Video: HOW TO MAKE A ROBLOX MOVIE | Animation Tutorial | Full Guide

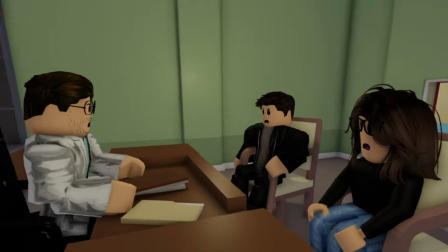4:12 For this tutorial, I'll be animating a small conversation between 3 characters for the scene. And for your animations, you should always use sine or quad in out for smoother movements. You can experiment more with other easing styles, but those 2 are the main ones I use for my videos. You can also use Blender then import it to the studio, but the process is more time consuming and doing it all in Moon is more worth it anyways. If you wanted to do in Blender, I'm sure there's other tutorials out there, but for this tutorial, we'll be focusing everything in Moon. Now, for the important animation tip that I highly recommend, and if you skip this part, I can guarantee you your animations won't look that good. If you animate your keyframes like this, it'll look something like this. Not appealing, right?
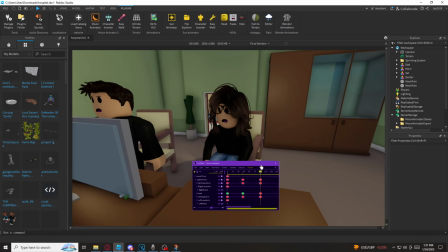4:50 Well, here's a trick that I found out not too long ago. So when you animate your keyframes, like for example, the upper torso frames are in the exact same position as the head frames,
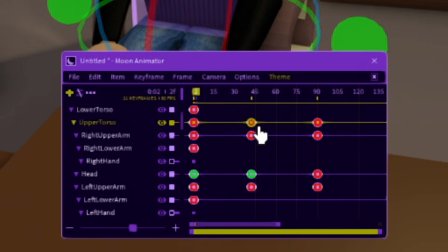4:58 what you're going to do is just delete the upper torso frame in the middle. I know it doesn't look much, but trust me, it makes a huge difference. Like, look at this. Much better, right?
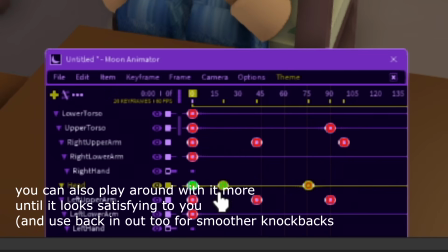5:08 It's better to have frames at inconsistent positions because no human would move in a consistent way at all.
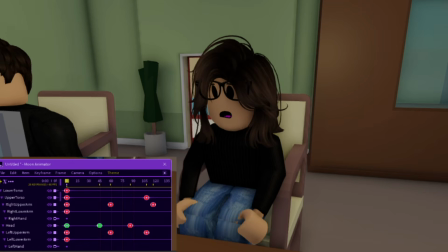5:13 Otherwise, it's going to look off and super robotic. The results? Now that we know how to animate, let's move on to the most important part of the video.
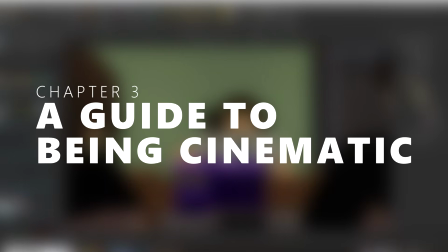Now, for us to pursue cinematic animations, we must pursue the 3 important steps: camera positions, the rule of thirds, and lighting.
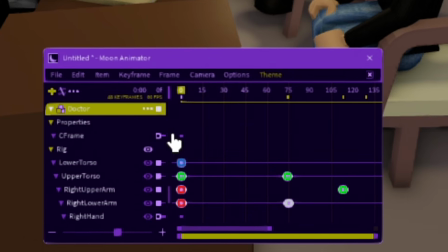5:37 For camera positioning, go to the camera option and click on add. You'll be granted with a built-in camera rig with 2 options, seat frame and field of view. The seat frames are the equivalent to camera frames, so when you add a frame to one position,
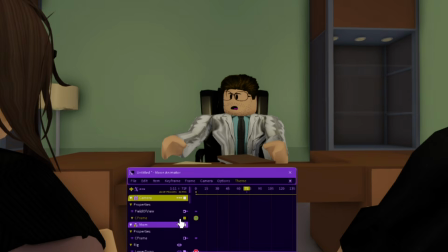5:49 then move a few seconds forward and add another frame in a different position, it'll create a more lively visual to your animations. And another tip that you should take very seriously, because I made this mistake in 2021. For some reason, I thought that leaving the FOV at 70 was a good idea, but in reality, it just made the camera look like it was in 0.5 filter throughout the entire thing. To achieve the ultimate cinematic view, always leave the FOV at either 30 to 35. Make it 40 if it's a fight scene or a wider shot. The lower your FOV is, the better.
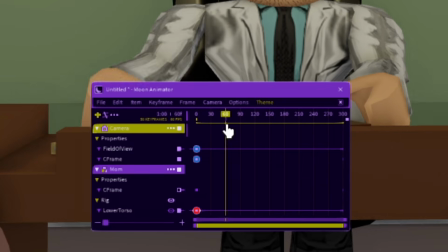6:18 The FOV can also act as camera movements by adding a frame to one position, then a few seconds in add another frame with the FOV changed to a different number.
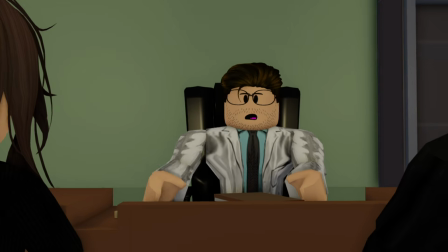6:25 Don't make it increase too much, otherwise it's gonna look fast like this. Unless it's a scene to build tension.
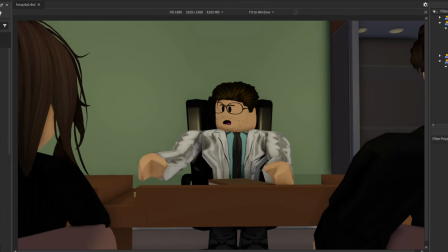6:32 Definitely go from 35 to 33. It'll create a more slower and smoother paced movement for your animation.
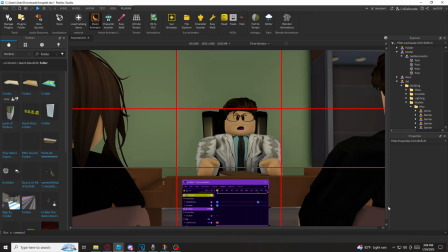6:37 Now, for the rule of thirds. You can click on C or go to camera and find a grid option, and a grid should be seen on your screen. Now, this is really important for camera angles because it can help show what can be seen or not in your frame.
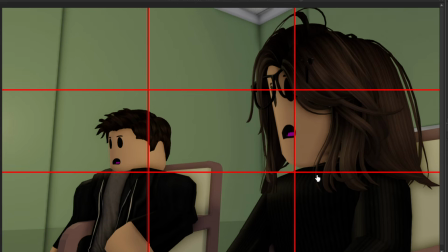6:48 It's best if the character can be seen in the middle of the box, and for close-up shots, the eye should be in the position of the line on the center or corner. That way, it can really help to know where the viewer's eyes are so that it won't be awkward to look at. And now, for the lighting.
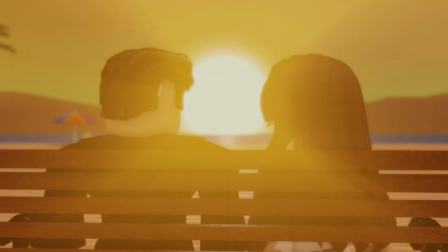7:00 There are 2 options. One, you want your scene to be in a sunny day, but you don't want it to look extremely generic like the base plate lighting.
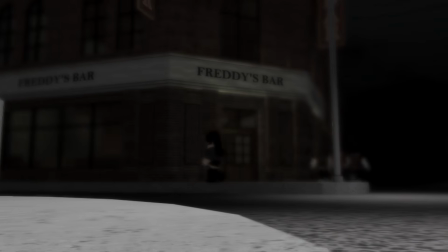7:06 Or 2, you want your scene to be in a dark, gloomy night, maybe even some rain to make it more dramatic.
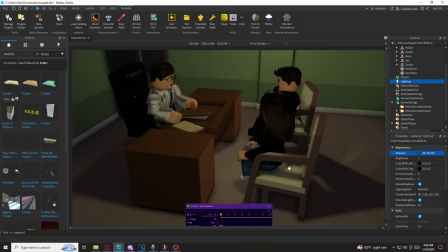7:12 For this scene, I'll have it to be darker to make it more dramatic, and the lighting is important to portray the mood of the scene.
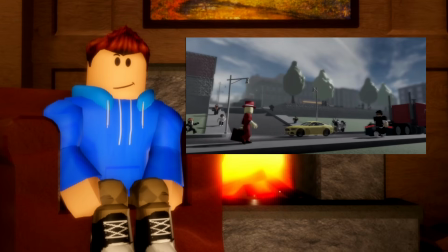7:18 If you want it to be happy, make sure that it's bright and sunny. If you want it to be sad, then have it to be dark and gloomy.
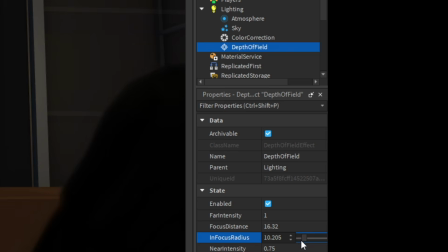7:23 Best advice I can give is to play around with the settings and never use the default skybox.
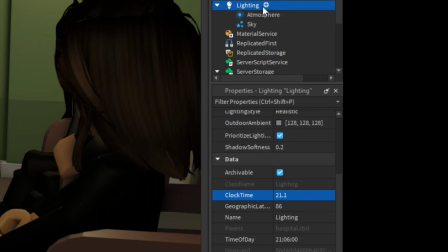7:28 You can look around in the toolbox for better ones, and also play around with the color correction too, so that your scenes can look like this.
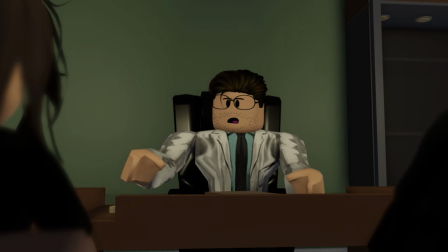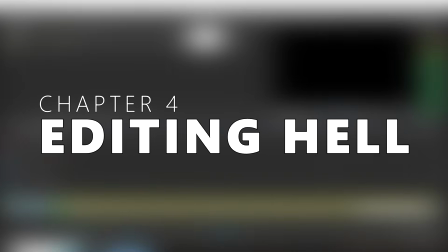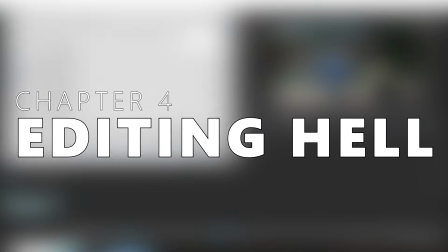God, where the hell is the waiter at? There finally, Jesus Christ, it took you long enough.
Now, I'll keep this short and simple. An editing app is your choice to pick. I personally use Vegas Pro 17 to edit my videos. So what I can say about editing is that it's always better to go crazy with the sound design, even for small sound details like walking or cloth interactions. Ambience is also really important, even with the soundtracks included. An example I can show is the bathroom fight scene from the Mall Santa Shootout video. Here's a cut without the background sound.